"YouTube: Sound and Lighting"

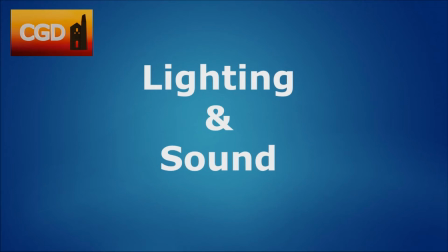0:00 I am no expert when it comes to presenting YouTube videos, though I'd like to share the experience I have gleaned. Firstly, let's look at lighting. Some people recommend using natural lighting.
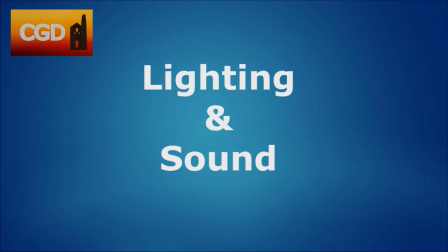0:14 Now I live in Cornwall. 1 hour it can be overcast and grey, the next hour the sun is shining. This makes natural lighting extremely problematic. In this image we have the normal lighting in my study.
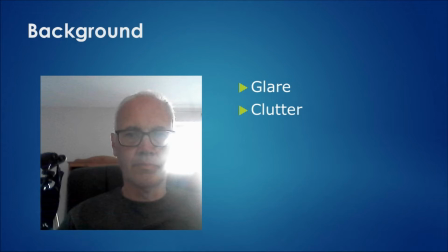0:28 There's bright light from a window behind me and there is clutter all around the place. It's not a good image. First step, close the curtains, get rid of the clutter. If you're lucky enough to have a green screen, good on you.
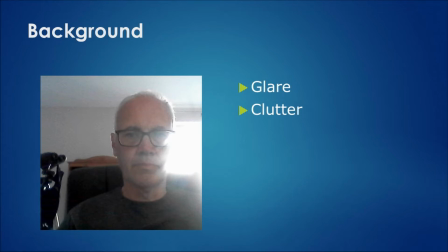0:41 Putting a curtain around to hide the clutter is good, though I deem the study effect is actually quite good for a YouTube tutorial background.
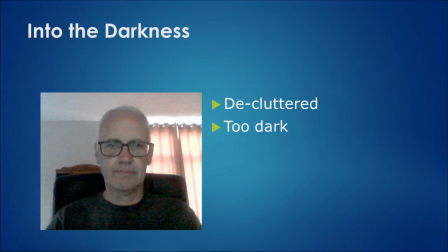0:51 In this image I've closed the curtains and got rid of the clutter, but the image is far too dark. The standard approach is 3-point lighting. That is, a main light, termed the key light, positioned above and to one side of you,
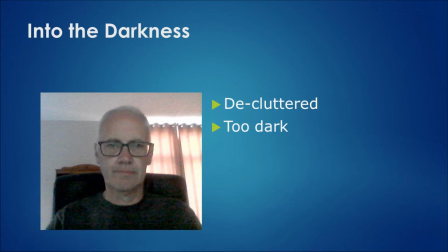1:06 a weaker fill light on the other side to reduce some of the shadow, and a rim light to make you pop out of the background.
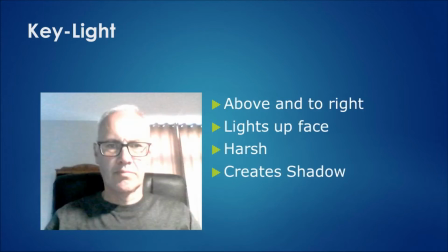1:13 I do not want to invest in a full lighting rig, so after some research I purchased an adjustable desk lamp where I could vary the light intensity and colour balance, which had a large LED light panel.
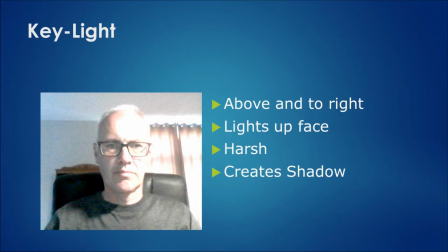1:28 The different light modes allow me to adjust the strength of the key light and warmness of the image, while the large LED light panel reduces the amount of shadow. When not used in making a video, the desk lamp serves as a desk lamp.
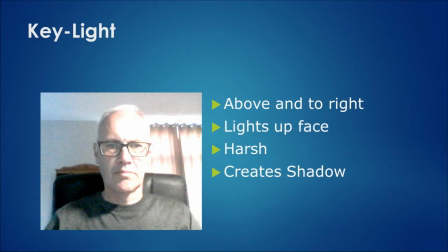1:45 Here we have the key light in place, lighting up the image but creating heavy shadow to one side.
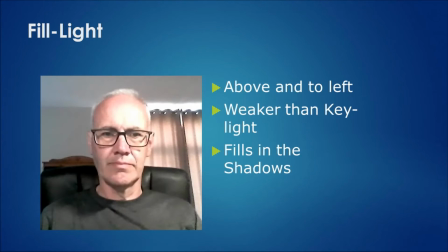1:52 So, turn on the fill light, which needs to be weaker than the key light. As the name implies, it is there just to fill in the shadow. After some research on YouTube and what other YouTubers use, I chose the Panel Mini from Lume Cube.
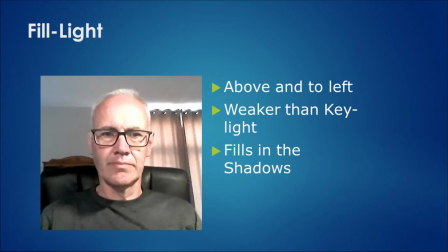2:08 This inconspicuous light clips to the back of my monitor, throws out an amazing amount of light for its size. It also has an inbuilt colour balance. Here you can see the effect of the fill light on the shadows on my face.
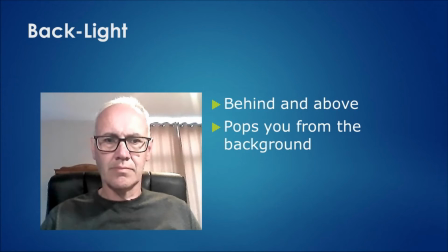2:22 I do not wish to add a separate rim light and stand to my office, so compromise by choosing an appropriate LED bulb in my standard ceiling fitting. Here you can see how the final 3-point lighting looks. Not professional by any means, but not bad either.
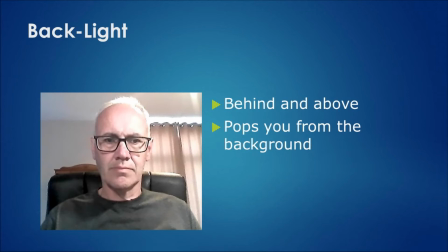2:39 The next 3 pictures will show you the effect of different colour temperatures. The first is a very high temperature, cold blue light.
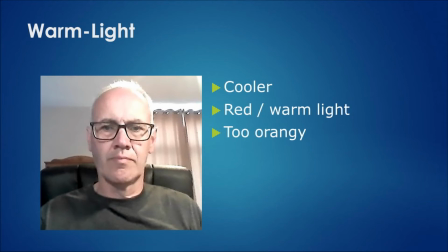2:49 Second shows a lower temperature, warm light, gives a more orange feel.
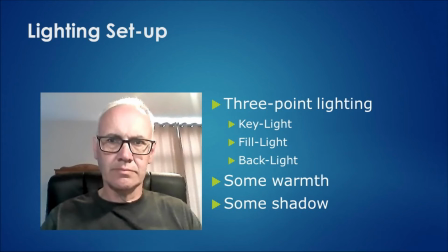2:53 And the final one shows the setup I normally use for YouTube videos, with a bit of warmth, but it's not too red. So in conclusion, I would suggest researching how to achieve a 3-point lighting system. You don't have to spend a lot. Perhaps a dual-purpose desk lamp and key light with a large LED panel that you can position above and to the right or left when making a video,
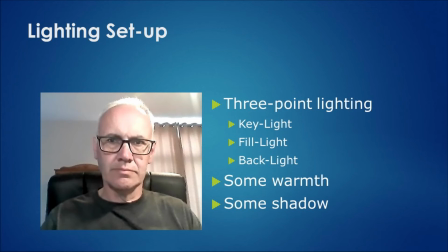3:14 and one where you can adjust the brightness and colour temperature. You can then add a small fill light with similar adjustment, either on a stand or clipped to your monitor.
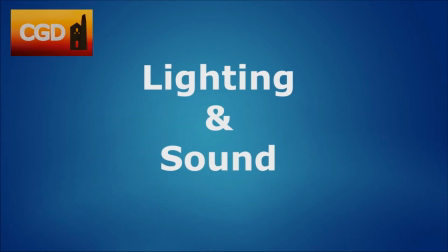3:24 YouTube viewers are time poor and they'll switch to another channel if the quality of the video is not good enough. They're even less likely to put up with poor sound quality. Here I've got 3 different sound clips.
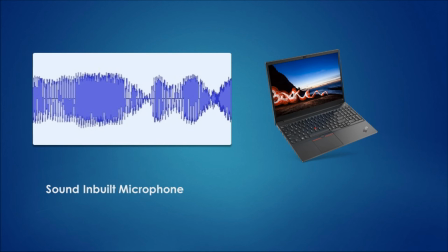3:37 This first clip is recorded using the inbuilt mic on my laptop.
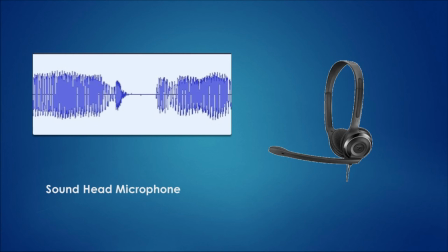3:42 The second clip is from a relatively cheap headset mic. This last clip is from my mid-range USB desk mic.
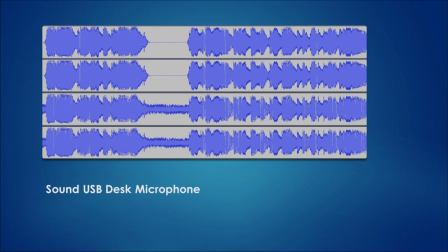3:51 Can you hear the differences? You can improve the sound quality post-production by editing the audio. However, it is best to start with high quality audio.